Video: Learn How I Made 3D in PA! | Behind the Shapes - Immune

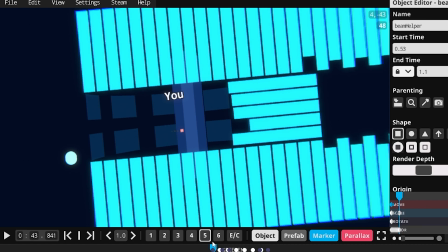258s
because I did not think about teleporting them around so there's literally just a bunch of bars I don't reuse any of them they're just all there for when we start scrolling so yeah
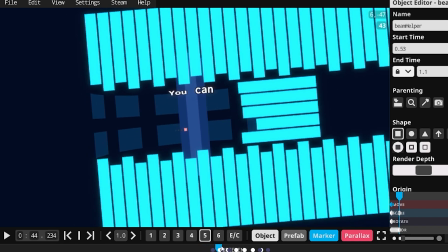274s
and of course these guys on the side just spawn in and now we're gonna start spinning
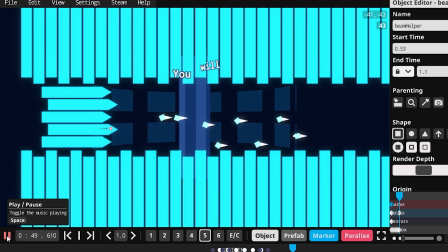279s
and this is what it looks like when we're in the the bars at the top and bottom are just there
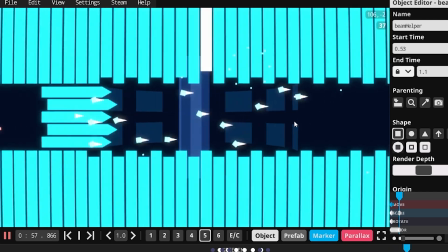287s
with the keyframes and everything and we're just kind of moving along it's kind of funny honestly all
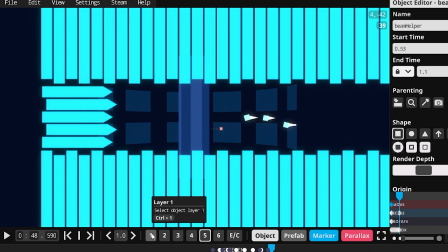298s
right so that's how it looks like now how does it work well I'm glad you asked so these
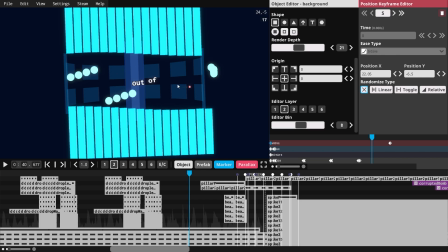306s
background objects on this section of the level are different from the ones that are spinning because these are static and I just tried to recreate what the spinning objects look like at a certain point in time because it would be impossible the way I did it to make it start moving suddenly.
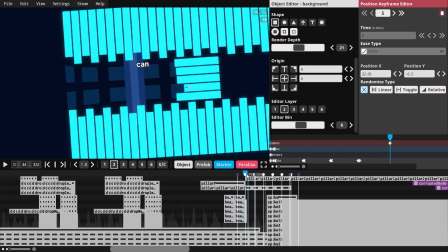323s
So what you see here is a complete... right here it switches to a completely
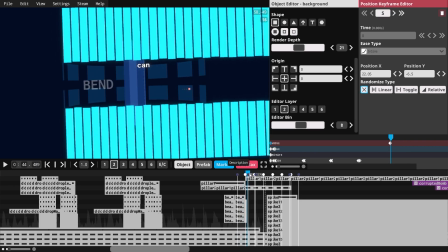330s
different set of objects right there and that's what we do for the duration level.
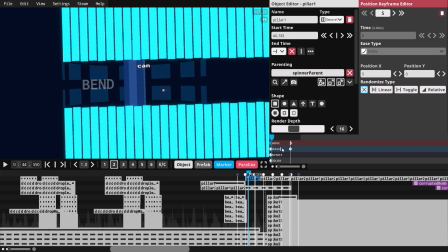336s
So like we have this pillar here that's spinning is just in out sign movement and then out
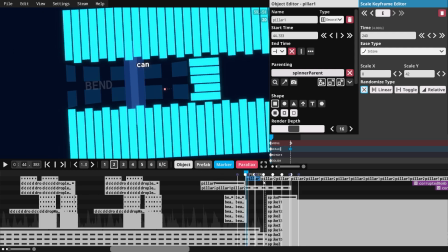344s
sign in sign scale and a bunch of those in quick succession these are all these objects down here because I also did not reuse them
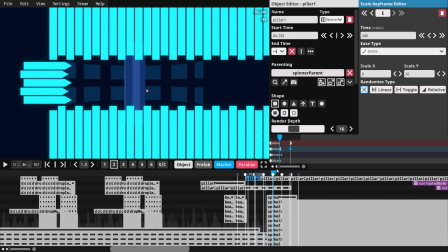353s
so it just kind of does that and that curates the illusion that part's pretty simple
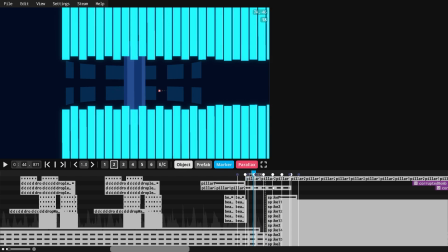359s
the part here is also kind of simple we have these square what oh that's a prefab isn't it okay yeah
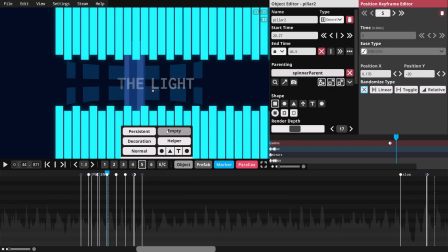365s
it doesn't like it when you click on prefabs okay so basically these squares are just some big rectangles, again, in outside movement from here to there, in outside scale, same thing.
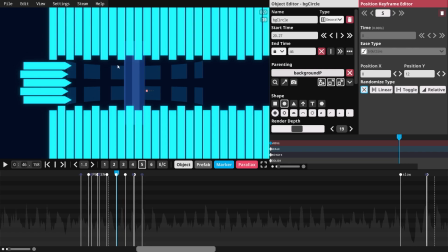377s
What makes them look like they're rotating is this object here that's a circle the color of the background which I can illuminate. Yeah, that's what it looks like. There's one here too.
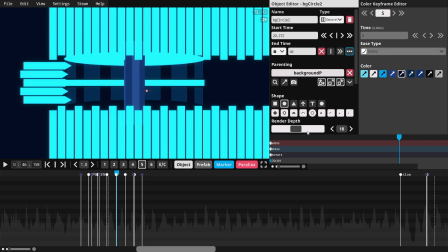393s
Actually that's a rectangle. there's one here there it is oh yeah that's just a giant stretched out circle there's one down here too let me make it up and
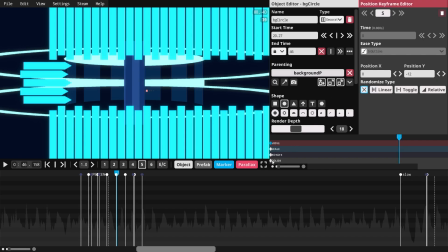408s
then there's one down here too so
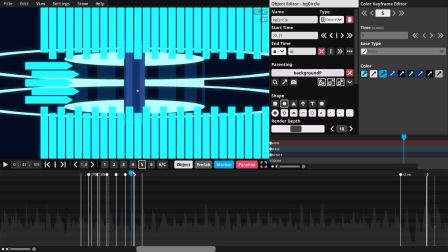412s
that's what the background objects are doing and now it might be easier for you to see that these things are just
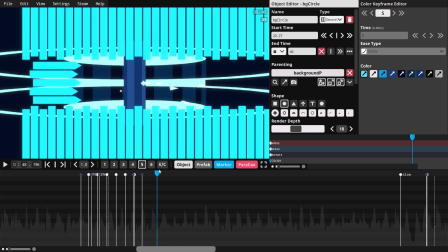417s
rectangles and they're being covered by these circles in the background which vaguely makes them look like they're
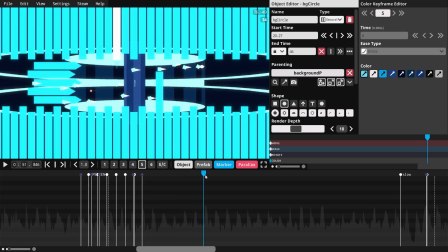424s
rotating it doesn't look that good honestly but it it works gets the job done
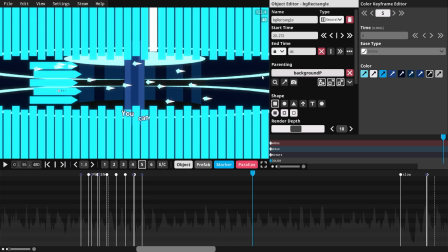433s
i'm gonna change all these back because this is bothering me to look at actually fun fact about this if you play
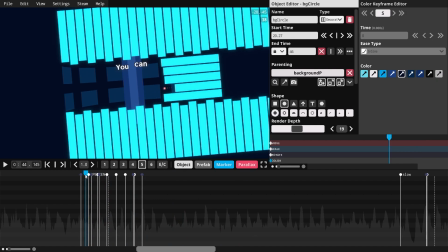439s
this level in like the alpha branch where you can toggle um
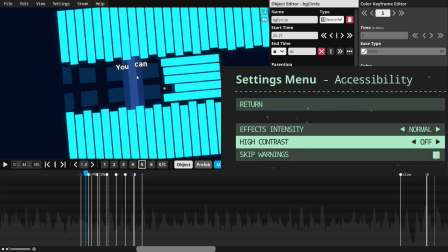444s
high visibility or high contrast or something in the settings it turns all the objects black and white or something
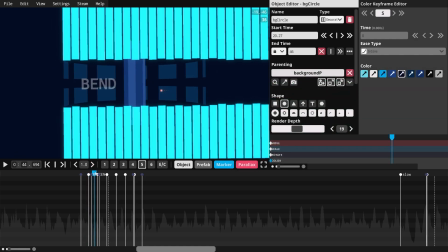451s
we'll actually be able to see like the first set of rotating
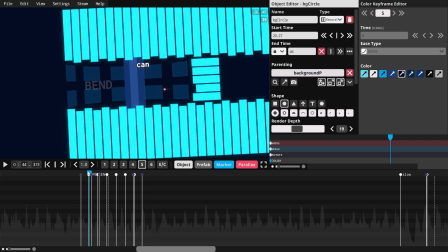455s
objects before they appear because they're actually just background colored like
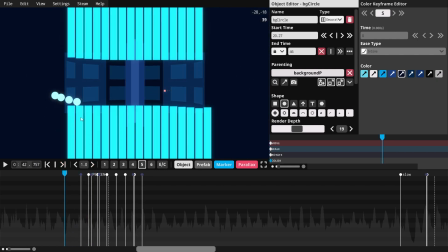460s
this set of objects that starts rotating here exists like over here it starts rotating you just can't see it because it's background colored I could have just like
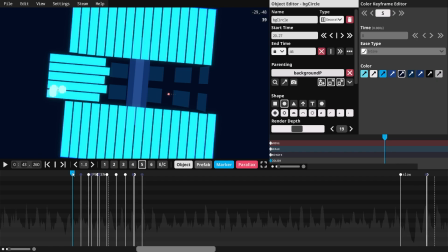469s
scale zeroed it or something but I don't think I knew about that I could scale zero it I don't know why I didn't think of
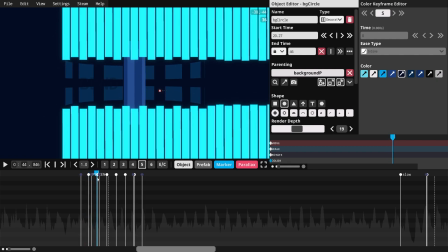475s
that but it's just background colored and it shows up right here. So you'll be able to see that if you play on high contrast mode.
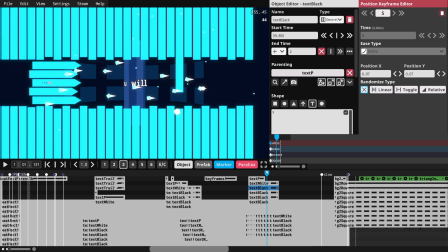484s
You may be wondering about this text effect where it circles around the pillar
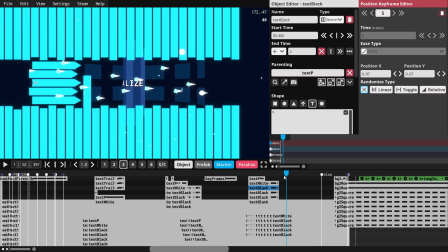488s
which seems to make a lot of people go nuts for some reason and this is their favorite effect on the level.
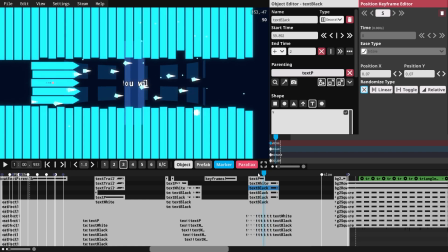495s
Which is funny to me because it's the same thing that I'm doing in the rest of this section. Actually let me just zoom in for this part.
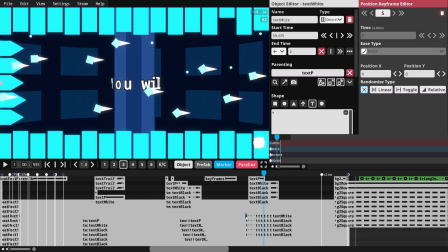502s
Okay so here's all the letters. Obviously they're all individually animated.